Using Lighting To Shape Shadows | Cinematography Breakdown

Hey, what's up guys? Eric Thain here from Cinema Mastery and today we're going to be doing another lighting breakdown. Let's get into it. Alright, so in today's video we're going to be looking at a video that I shot a few years ago in France. Actually, this is for the wine region of Saint-Emilion, France, which is a prestigious wine region in France.
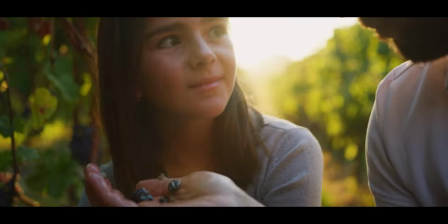Amazing, amazing area and I actually got into this job by one of my cinema masters who picked up this client in France.
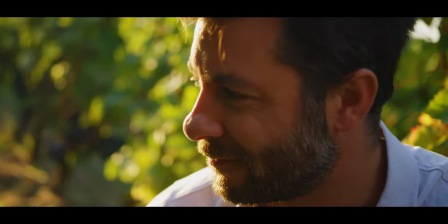She lives in New York, Elizabeth, and she was able to fly out to France and direct this entire project and turned around and hired me to come and DP it, which was a really awesome experience and just shooting in this amazing place.
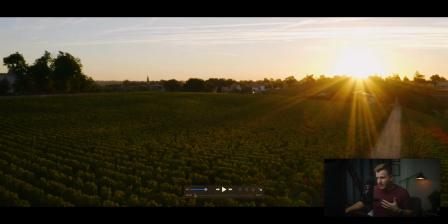And what I wanted to go through today, if we look at the video here, you can see I've already broken down some of these scenes in past videos.
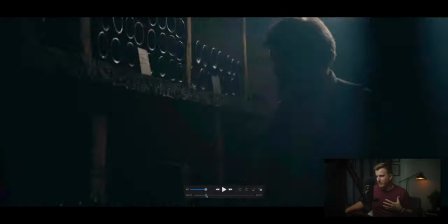But we've got this old grandfather just kind of like reliving some memories, going through the wine cellars and just revisiting some of the years from his life.
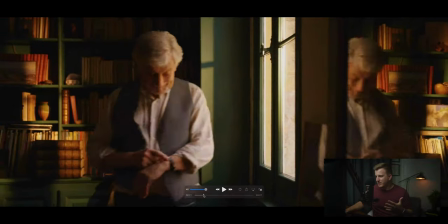And it's a really cool video, really cool story. And part of this video, this commercial here, we got to shoot down in these tunnels.
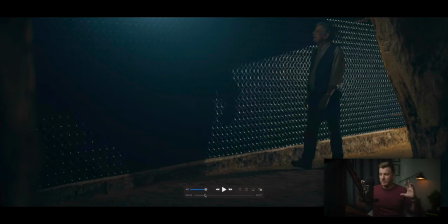And these are tunnels that like run underneath the area. And this winery owns a portion of these tunnels where they store all their wine bottles. And this is really incredible. In this area, there were like ancient artifacts down there from like ancient Roman times.
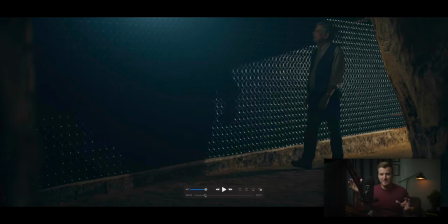Like it was insane. And so there's like all this stuff that like should be in a museum. and so like all of our camera gear was like next to these things and we're just like hanging out we're having to be like really careful with the wine bottles and all this stuff and it's just this
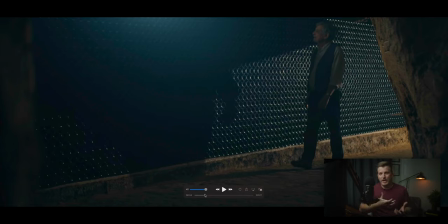amazing amazing space and it was really cool and like such an honor and such a cool privilege to be able to shoot in a place like this but it also kind of had some of its own challenges because we also had to be very very careful with our gear because everything down there
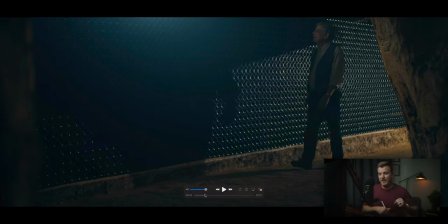is extremely fragile So I'm going to jump into a little bit of like how we shot some of these scenes, how we lit some of these things. And then and then from there, kind of talk about some of the logistics of how we did this. So this was the first shot that we did down there. This is kind of just a wide shot of our grandfather kind of walking past this wall,
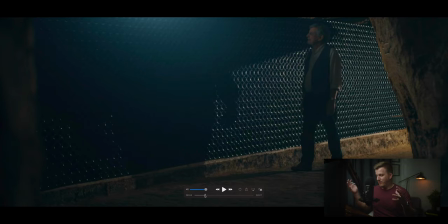this very impressive wall of wine bottles, which is just absolutely amazing. So they have all these wine bottles. And so we set up this shot and here's kind of how we did this. We wanted to go for a moody scene. This is a dark tunnel. Like if you turn the lights off, this is like a cave.
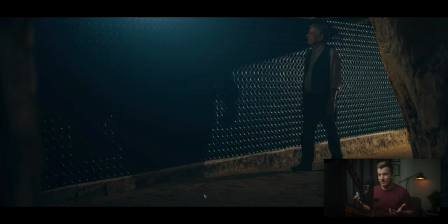It's pitch black down there, which is also really interesting for lighting it because we had to relight everything. There was no natural light to work with. And so I wanted to create this vibe and like this kind of silhouetted, nice dark vibe so that it kind of creates the mood of this tunnel, but still have it be lit enough so that we could see them.
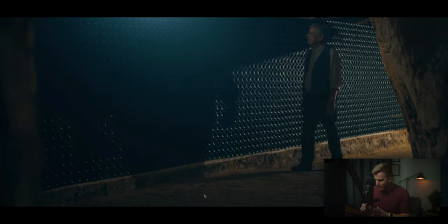So what we've got going on here is our main light that you can see in the shot that's creating these kind of shadows is actually back here. So we've got a, I believe it was like an airy open face light, a tungsten that we were just blasting into this, open this, through this doorway and onto these bottles.
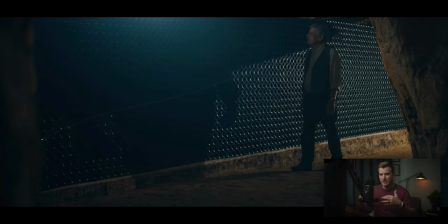And I wanted to create this line right here of shadow, which just creates this really interesting dynamic and this contrast between the shadow and the light over here. And so what I did is, you know, this kind of looks like there's like a doorway there. So if you can imagine like a doorway and then the light is outside the doorway and the top
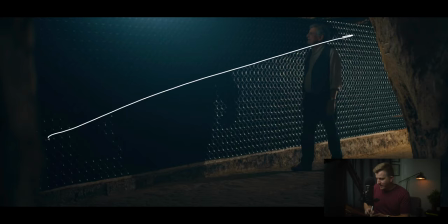of that doorway is kind of cutting off the light and creating this effect on the bottles. Now, there wasn't actually a doorway there. So what we're doing here is we actually, we had that light there and then we've got a like a four by four floppy just right in front of the light,
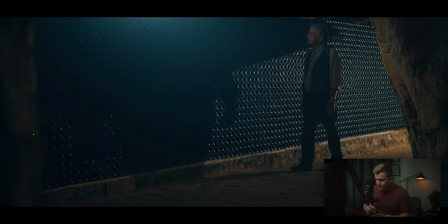which is creating that edge and drawing that line, which turned out really cool. In fact, if you pay attention, you can notice that the line doesn't actually continue all the way. It kind of ends right here, which is probably the edge or the corner of our floppy right there, which is kind of interesting.
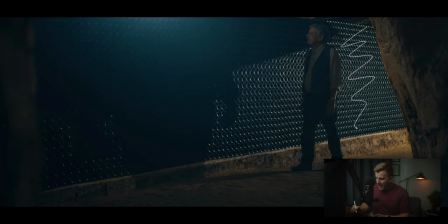And so that's kind of our main key light. And what's happening there is we're lighting up the background and allowing our talent here in the front to be kind of silhouetted in front of it.
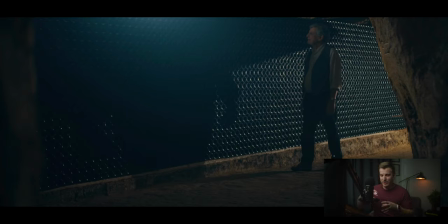This is one way to look at lighting sometimes, like rather than lighting your talent, how can you light, especially when you're going for a moody look like this, how can you light the background so that they are just kind of silhouetted in front of it and even though he's kind of dark as long as you still got that edge that dark edge in front of it and you can see the shape of him we're going to be able to tell
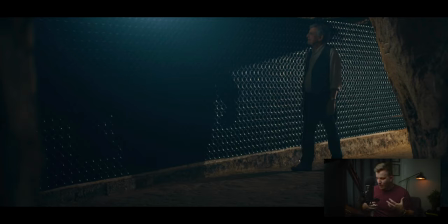what's going on and so it's not such an issue now we don't want him to be completely silhouetted we want to still be able to see him and so you'll notice that there's another light up here creating this kind of glow effect that is happening because we did have
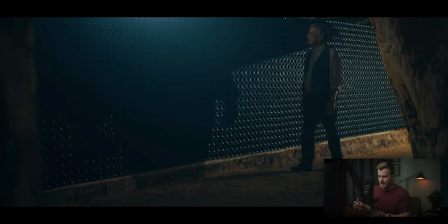a little bit of haze in there I don't know how much haze we're actually seeing in this shot But that is mostly happening because that light is just barely outside of frame And so when you've got a light like that that's really bright just outside of frame It's going to create that glowing effect.
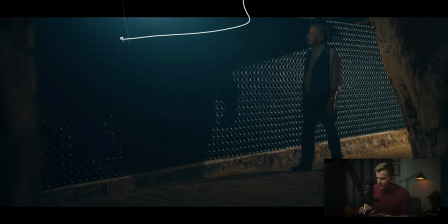So what we've got going on here is It's actually a kino flow and there's either two or four bulbs in it I don't remember this was a while ago But it was a kino flow that we're using and it was actually sitting up on top of these bottles So this is a little bit precarious if you look at where these bottles kind of come like this line kind of comes up here.
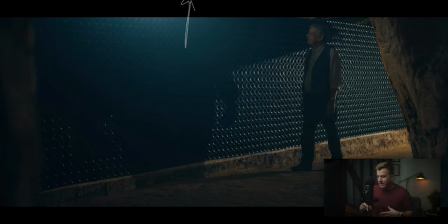So if you can imagine right up there is where that Kino flow is sitting. And we had to be really, really careful about setting it up there and making sure that we weren't breaking anything. And we were just like really cautious. We had a couple of grips helping me out with that and just making sure that that wasn't causing any problems.
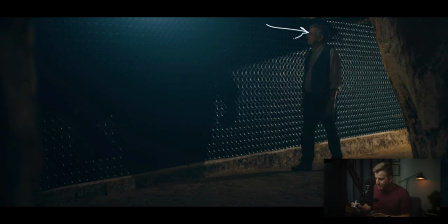So that's what's creating this glow here. And then it's also creating a nice little key light on our subject here so that he's not completely silhouetted. So we've got this nice reverse key. You'll notice that the light is breaking right there on that corner of his face, so we've got shadow over here, and then light over here,
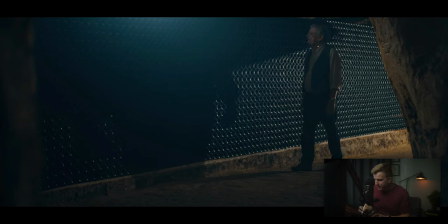and this shadow is not very dark, probably because this light is bouncing off this wall and kind of filling in his shadows there, but we are getting a little bit of a reverse key effect on him to make it look nice. And then of course, lastly, because of this light that's kind of blasting through here, we've got this really cool shadow happening on the wall there,
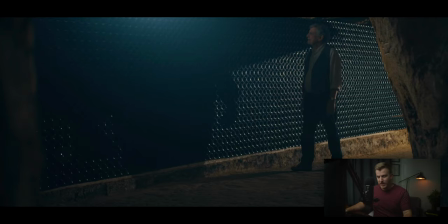just from our grandfather kind of walking in. Alright, let's move on from there.
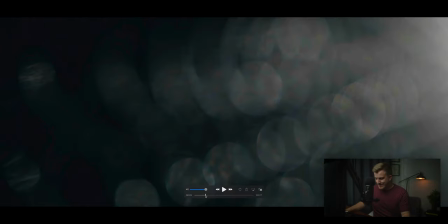So that was the first scene that we shot. This is the same thing. So we've got bottles on the wall. It's just kind of an out of focus, blurry bokeh shot of the bottles, which is just kind of cool as an insert there.
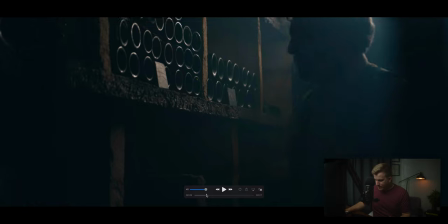The next scene is this one. OK, so this is actually a different room in the cellar.
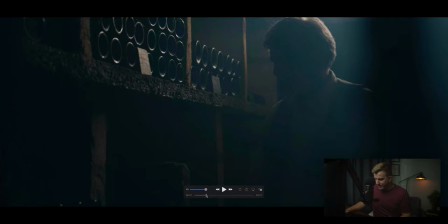And there's quite a few shots that we got in here that I'll show you. But this one's really simple. So what's happening here is we have that same Kino flow. So on the back wall here. So if you look, there's the corner of the room. We've got shelves coming this way, and then there's shelves going that way behind him.
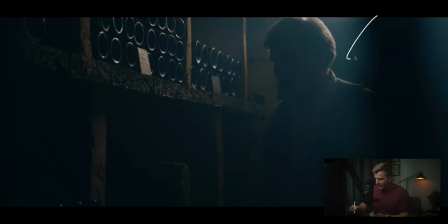I'm actually shooting through like a grate into this room, which is why you've got this nice foreground element happening, kind of framing him really nicely. And then there's probably another one over here as well. So I'm like shooting through this fence gate type thing into this room.
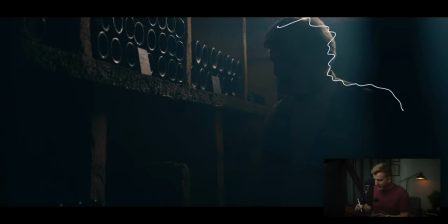And then if you look at this light that we've got happening on his back here, we are silhouetting him, which is really nice. And what's happening is up here on this shelf, we've got that Kino flow again. So same light happening there.
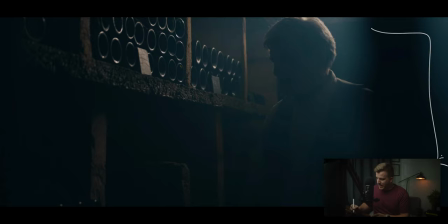Just set up. I believe it was set up on a C stand and just kind of boomed out over him so that we could get this light on him. And so that's giving us this really nice rim light around our talent. You'll notice that it is a little bit soft. That's because it's a Kino. Okay. So it was not like a hard light source coming through.
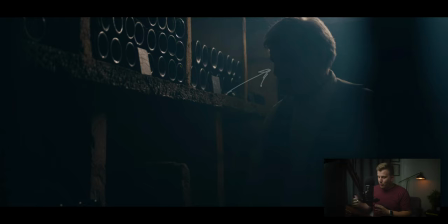And then we don't have his face lit up in this shot, but it still works because you'll notice that like since the background is lit up like I was talking about in the last shot we've got him kind of silhouetted against that background so it's creating the shape of his face and as a viewer you're still able to tell a little bit about what's going on so it still works
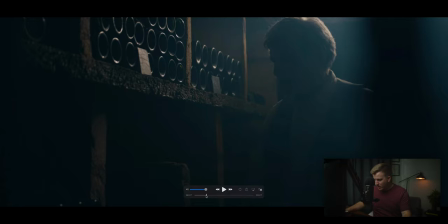now moving on from there we've got a couple more shots in
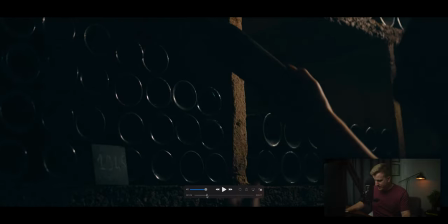the same scene so that's the same place same thing happening just a more close-up shot
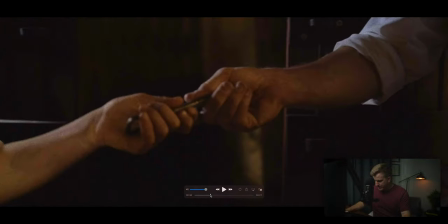this is again the same thing